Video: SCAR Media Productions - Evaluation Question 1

Beneath my skin,
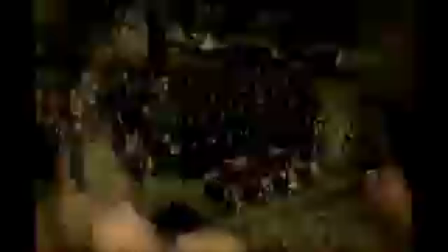I cannot run away. Fading
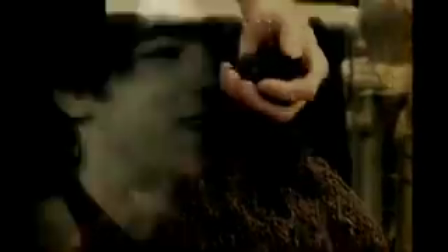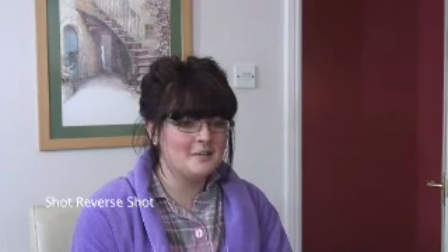slowly. Well, I noticed you hadn't been wearing your last one since you started sixth form.
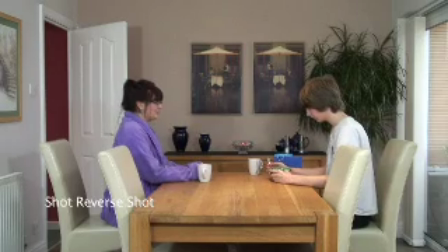I hope you're not too ashamed to wear this one. I'm not ashamed, Mom.
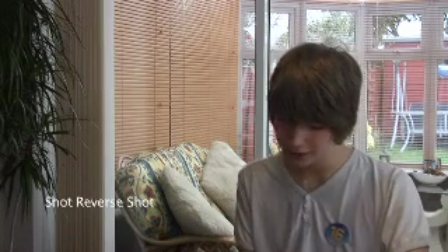It's just a trendier one, that's all. And the chain on my old one was wearing out a bit, and I didn't want to lose it.
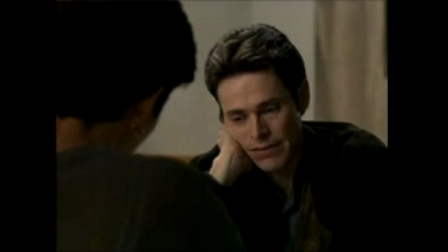Ian's quitting. I've got to find something else to do. I'll believe it when I see it.
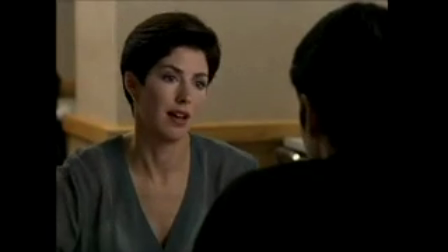No, it's true.
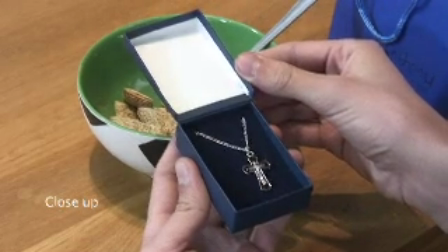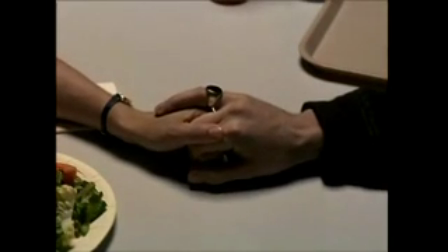It's inscribed inside.
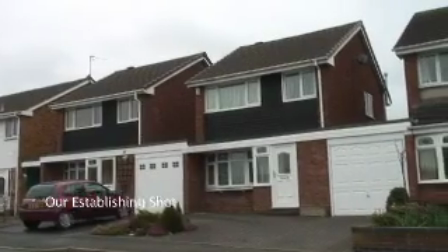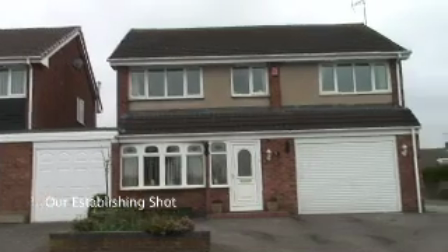I want to be a priest.
Your film is set in a number of different locations. Did you use, develop or challenge the conventions of location in your products? We follow conventions whereby real media products use the woods as a sign and location for bad things to happen. We have used the woods for the location of the rape scene. We completed research into the location for the rape scene so to make it believable, recognisable, symbolic and comparable to other media products.
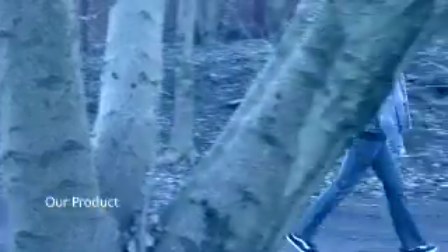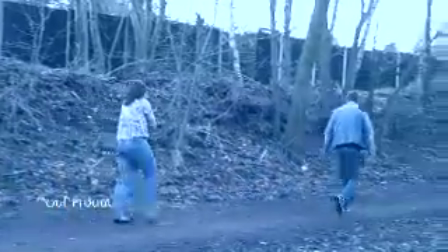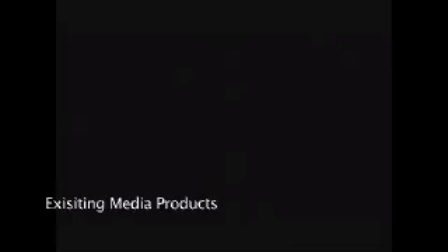You know how many priests are no longer priests because they fell in love?
In your film, when you introduced your characters, what conventions did you use, develop and challenge? We followed conventions where the information about the characters was slowly revealed through the plot development. We also used mise-en-scène to give the viewer information about the characters. For example, Samantha, we used the tile in the bedroom showing her waking up alone in bed. This was to make sure that the audience recognised that she is a single mother.
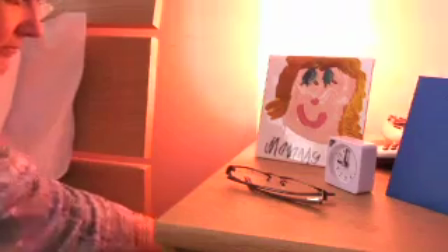With introducing the son, we used dialogue to establish the relationship between them, as well as mise-en-scène with a 16th birthday badge to show his age.
Well, I noticed you hadn't been wearing your last one since you started sixth form.
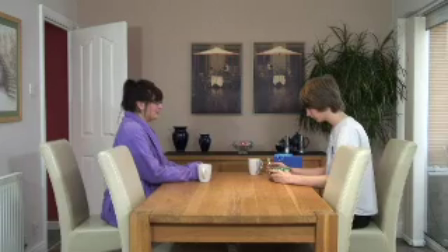I hope you're not too ashamed to wear this one. I'm not ashamed, Mom.
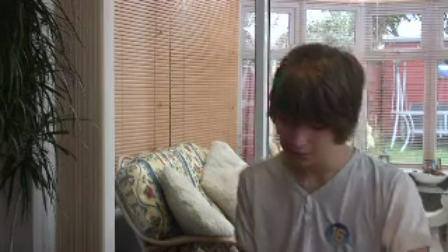It's just a trendier one, that's all. And the chain on my old one was wearing out a bit, and I didn't want to lose it.
We introduced Ray during the flashback.
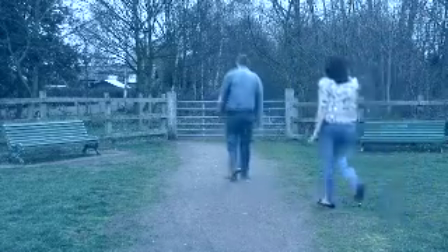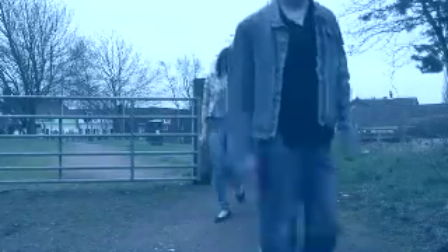And at the end of the film, we show that the son was a result of the attack, with showing her going through old baby scans.
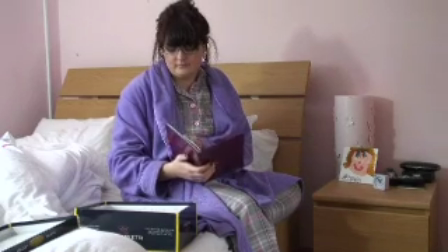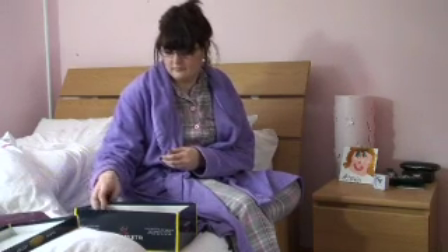With costumes and plots that were included in your film, what conventions did you use, develop and challenge? We challenged the use of religious objects to suggest that she has lost her faith, with her not wearing her crucifix at the beginning of the film. We also show her dropping the rosemary beads during the rape scene to show how she lost her faith.
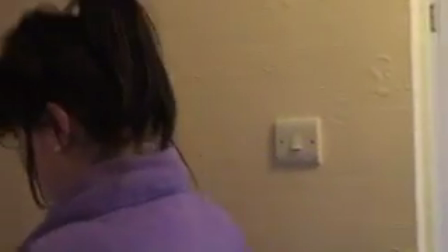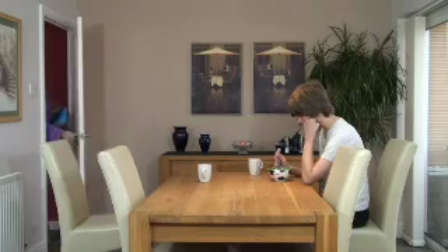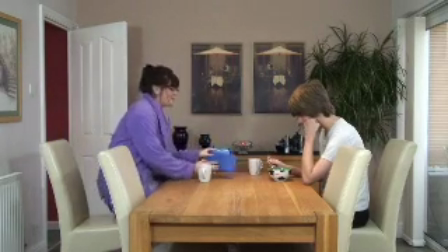Happy birthday, son.
So what conventions did you use for the costumes and props in your film? For the costumes we used for the rape scene, we followed conventions that reflect the time period that the flashback took place in.
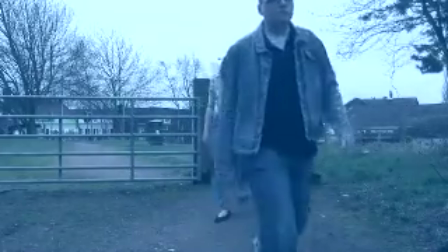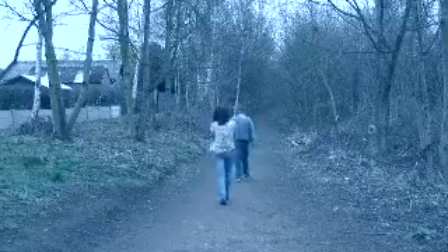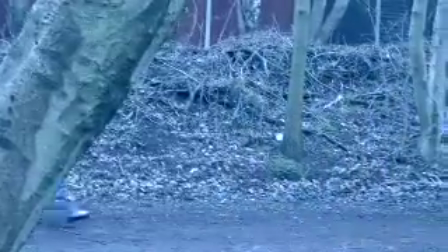Where are we going? I thought we was going to church.
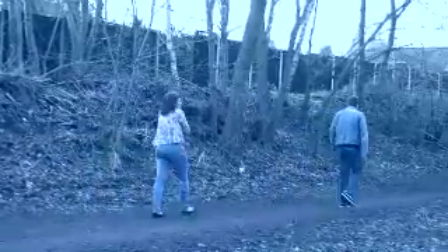Shut up! Just keep walking. Mom! Mom!
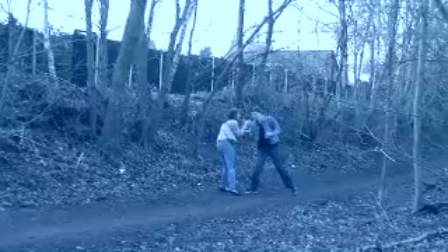Shut up!
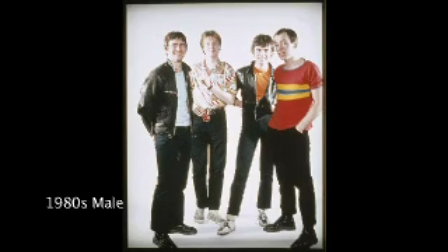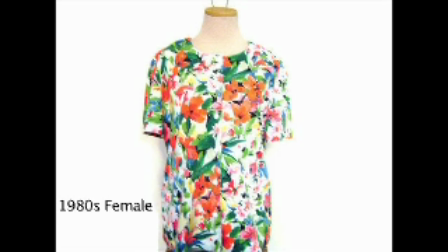Did you develop any conventions for the costumes? Yes, we developed that we changed the costumes for the flashback and changed Erica's appearance to make her look younger. We changed her hairstyle and she's not wearing any glasses in the scene.
Where are we going?
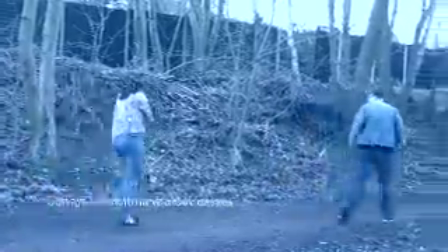I thought we was going to church. Shut up! Just keep walking. Mum!
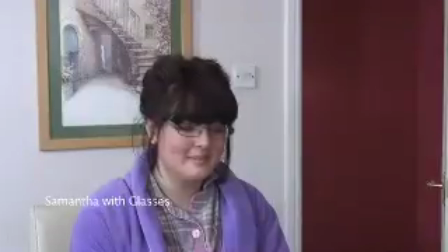Mum! Shut up! Well, I noticed you hadn't been wearing your last one since you started sixth form.
Did you include any special effects in your film, and if so, what conventions did you use, develop and challenge? We used many special effects, including a ripple effect tool for the beginning and the end of the flashback.
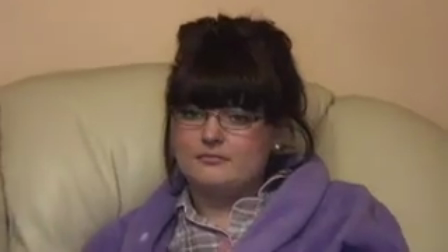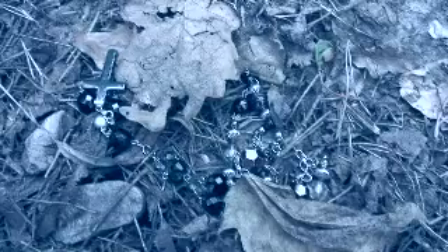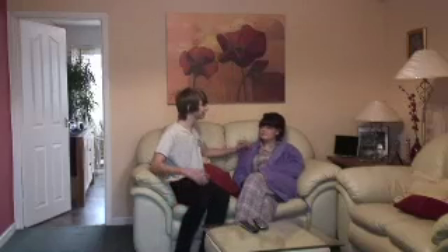Mom, have you been listening to a single word I've been saying?
We then developed the use of a blue tint over the flashback instead of using sepia or black and white, which are usual conventions.
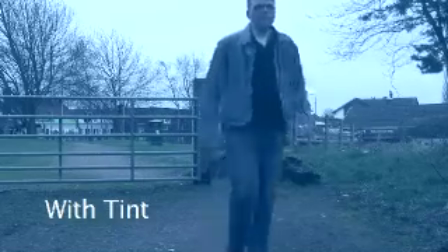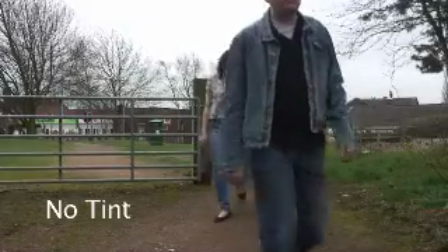We also superimposed the clip from Crime Watch over the top and of the TV.
Here, in this alley, while a friend lay unconscious beside her.
In your film, is there anything else that you have used, developed and challenged of any of the conventions? We used the woods as location for the rape scene, but we developed it further by changing the time of day that it took place. Instead of night time, we used the daytime.
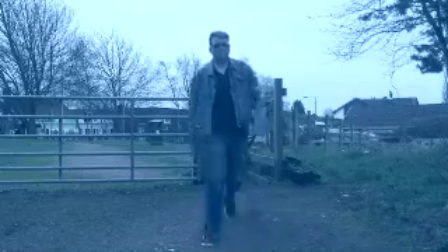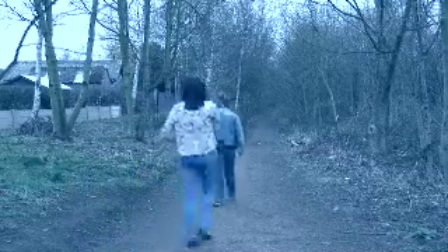We also had the character forgive the act at the end instead of going after a convenge, which we challenged.
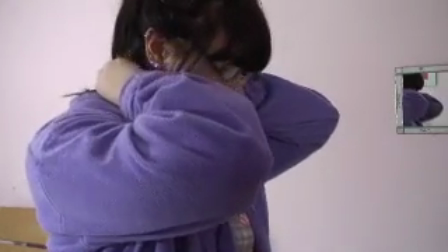The stepdad, which we used, is the bad guy, which is a common convention.
Don't scream!
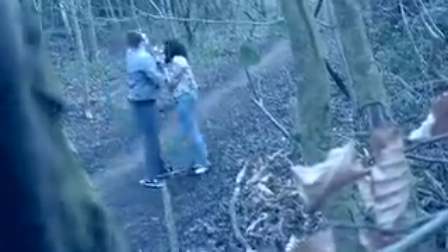They'll just make things worse! Just shut your mouth! Just keep quiet!
Another convention that we used was having the teenage girl victim, which was shown in the flashback.
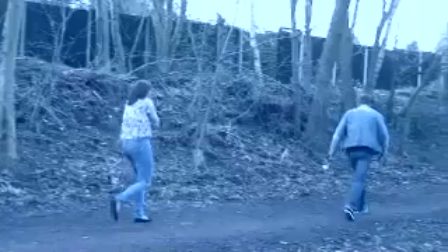Walking.
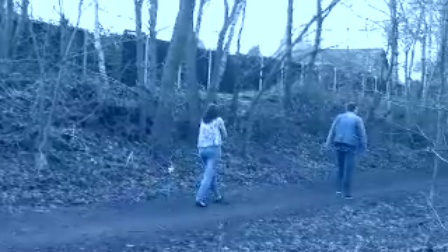Back. Keep it closed.
We also used that a secret was kept by the main character and you do not find out what that was until the end.